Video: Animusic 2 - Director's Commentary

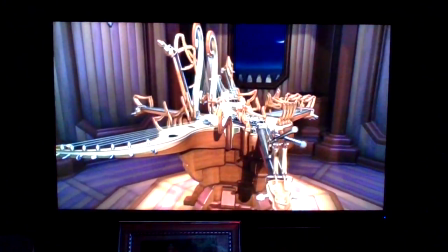[9:51]
And this is one of those cases where I actually didn't know musically where it was going.
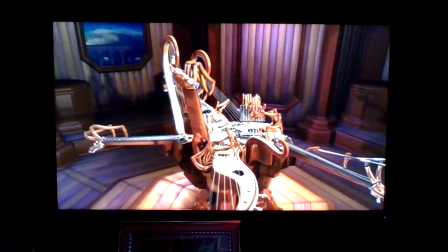[9:58]
And, Dave was asking me, okay, well, what are these different instruments going to do, or different components of the instrument,
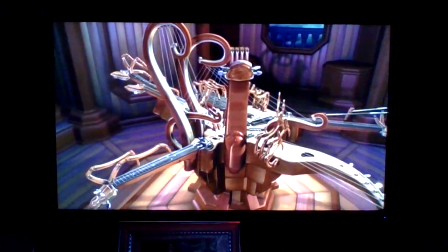[10:07]
what are their ranges, and how will they play?
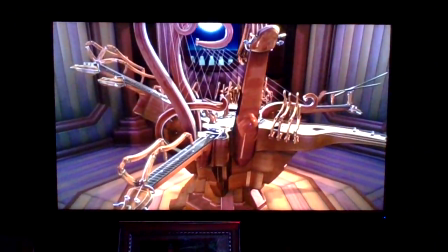[10:13]
And I just basically kept saying, I'm not really sure yet.
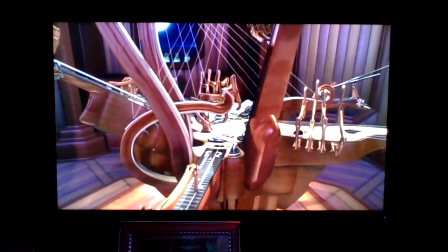[10:16]
Just make it weird, make it interesting and different, all kinds of strange angles.
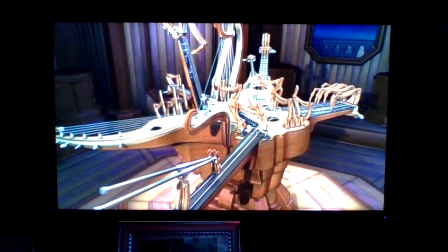[10:22]
And I directed this one from a much more abstract and less specific way,
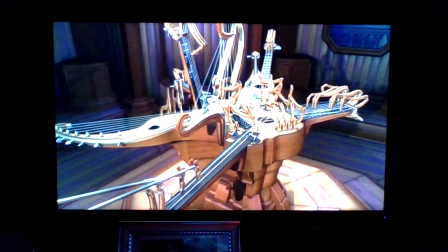[10:28]
and he put a lot of his own design into it,
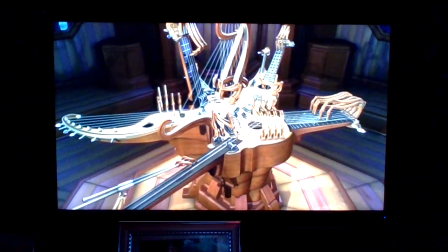[10:31]
and actually what we did is ended up letting that be sort of a constraint for the music,
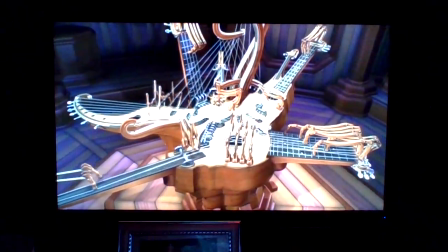[10:40]
rather than designing the instrument to play a certain piece of music.
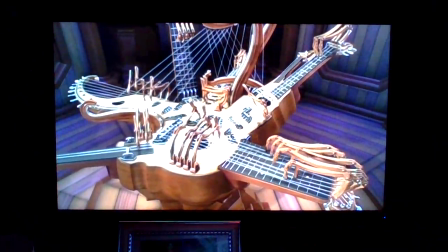[10:46]
It ended up being, at the end, well, here's this instrument, now I got to figure out how to write some music for it.
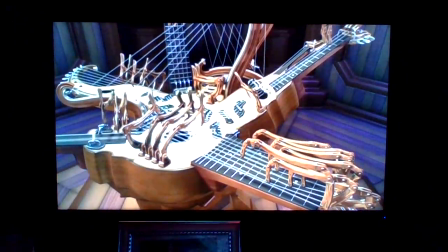[10:54]
And literally it was pretty much completed, totally done, before I even began to write music.
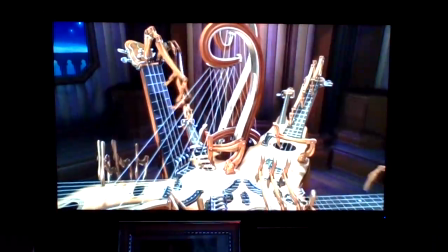[11:01]
And I had no idea what to do with this thing.
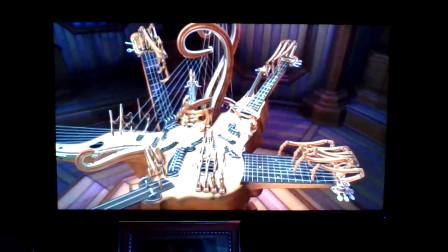[11:05]
It was the last piece of music that I wrote. It was the last animation that we produced for Animusic 2.
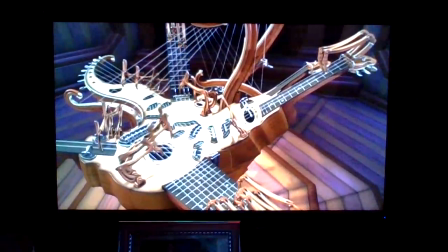[11:13]
And I was a little concerned that I wasn't going to be able to come up with anything at all. But, well, here it is.
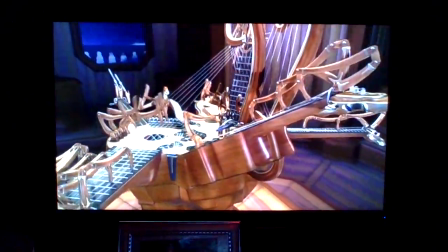[11:21]
I actually spent a lot of time going back and forth trying to figure out what kind of music this thing would play.
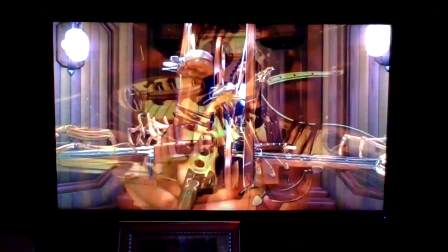[11:30]
Because on one hand, I wanted it to be sort of a mellow piece, and on the other hand,
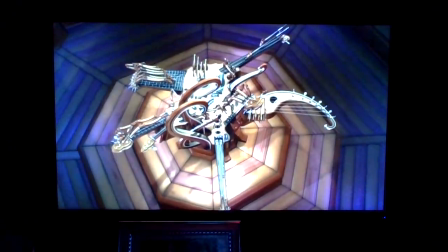[11:34]
it's so unusual and strange that it wouldn't make sense to have it play something that's very,
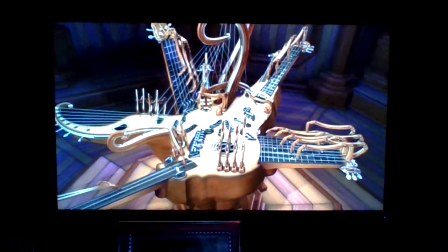[11:45]
just very normal sounding,
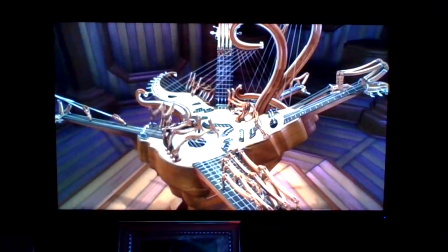[11:47]
sort of like the aqua harp piece in Animusic 1, just very straightforward, very basic sort of chord progression and arpeggios.
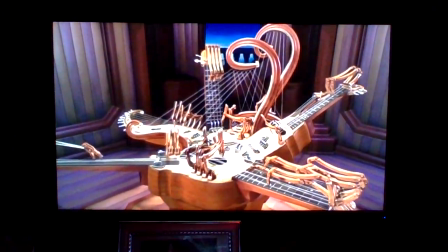[11:55]
This thing is kind of a little bit wacky, so I decided it had to have some parts.
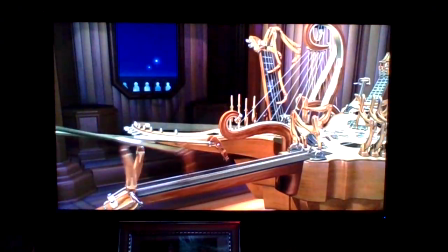[12:01]
For example, this part is just a little bit out there, a little bit strange,
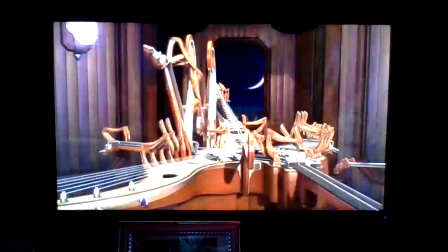[12:05]
and yet also have some parts that were very kind of straightforward, mellow arpeggios, melodies, and stuff like that.
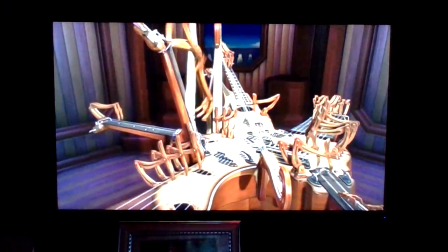[12:14]
So I tried to sort of blend both together, and then I was worried about,
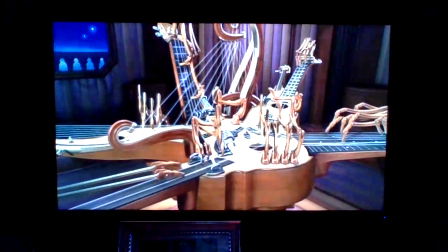[12:19]
do these different styles of music even go together, and is this the music that this instrument should really be playing?
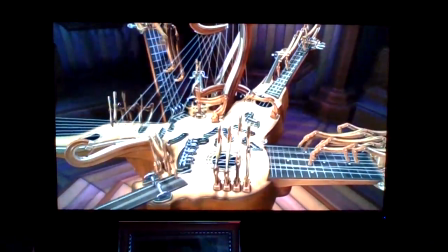[12:27]
And I can just get myself to a point where I
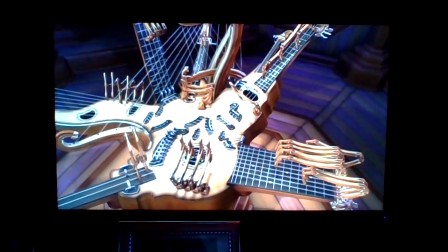[12:32]
overanalyze and worry about it so much that I get myself all bound up and I can't go anywhere.
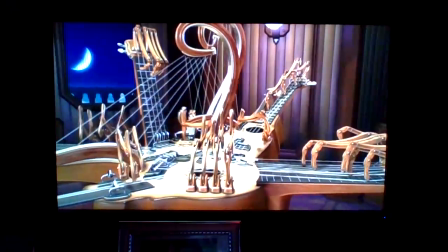[12:39]
So eventually I sort of had to just relax and go, okay, this seems to be working itself out.
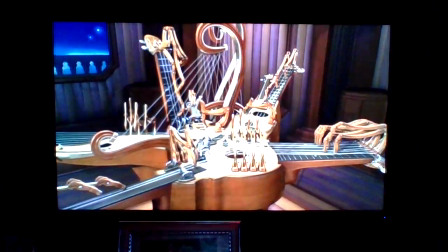[12:44]
And so anyway, that's the story behind that one.
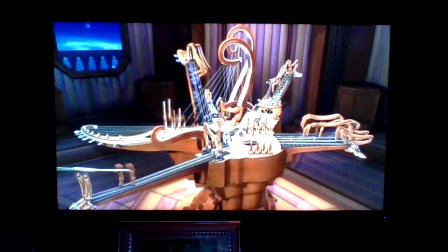[12:48]
The skies outside are actually 4 different skies, 4 different moons.
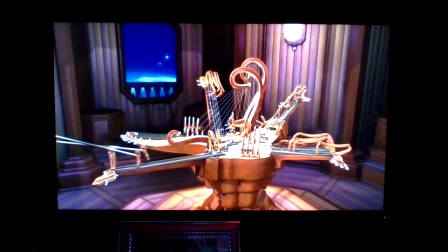[12:56]
And our original thought was to have a different sky out each window,
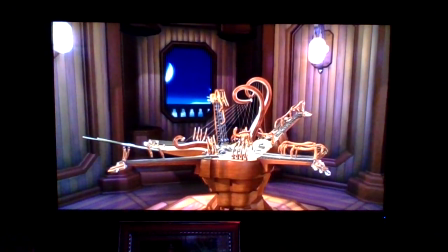[13:02]
even being a different time of day, to make it really surreal.
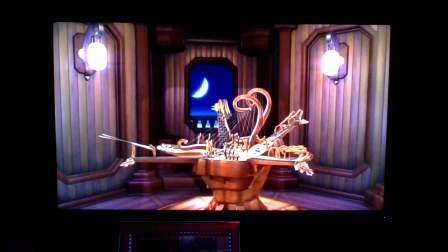[13:06]
But in the end, we ended up having it be basically evening out all 4 windows.
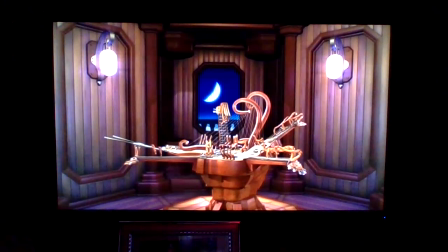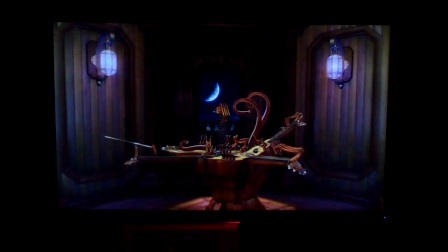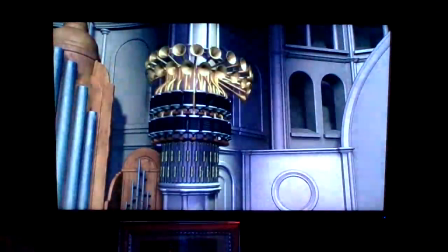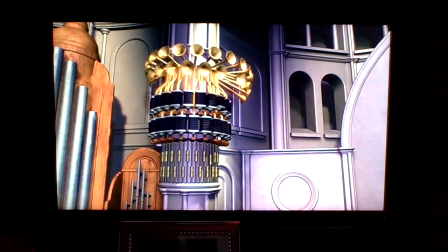[13:29]
Well, here we are in Cathedral Pictures,
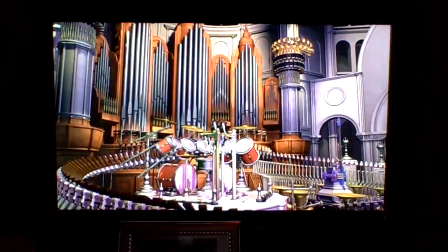[13:32]
and this is the first animation that we've done to a pre-existing piece of music.
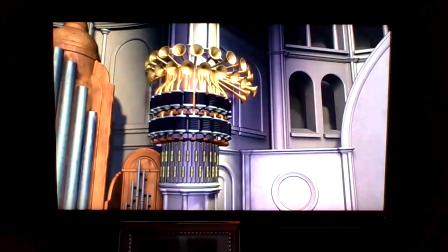[13:39]
Many people have asked, could you animate classical music? And actually, it turned out that HP
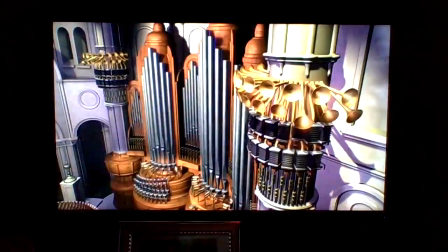[13:47]
approached us to do an animation to roll out
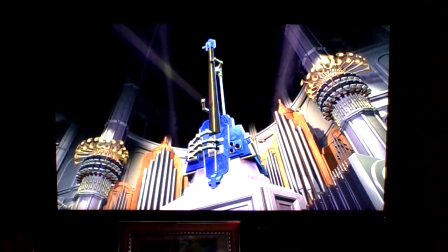[13:53]
a new line of digital projectors.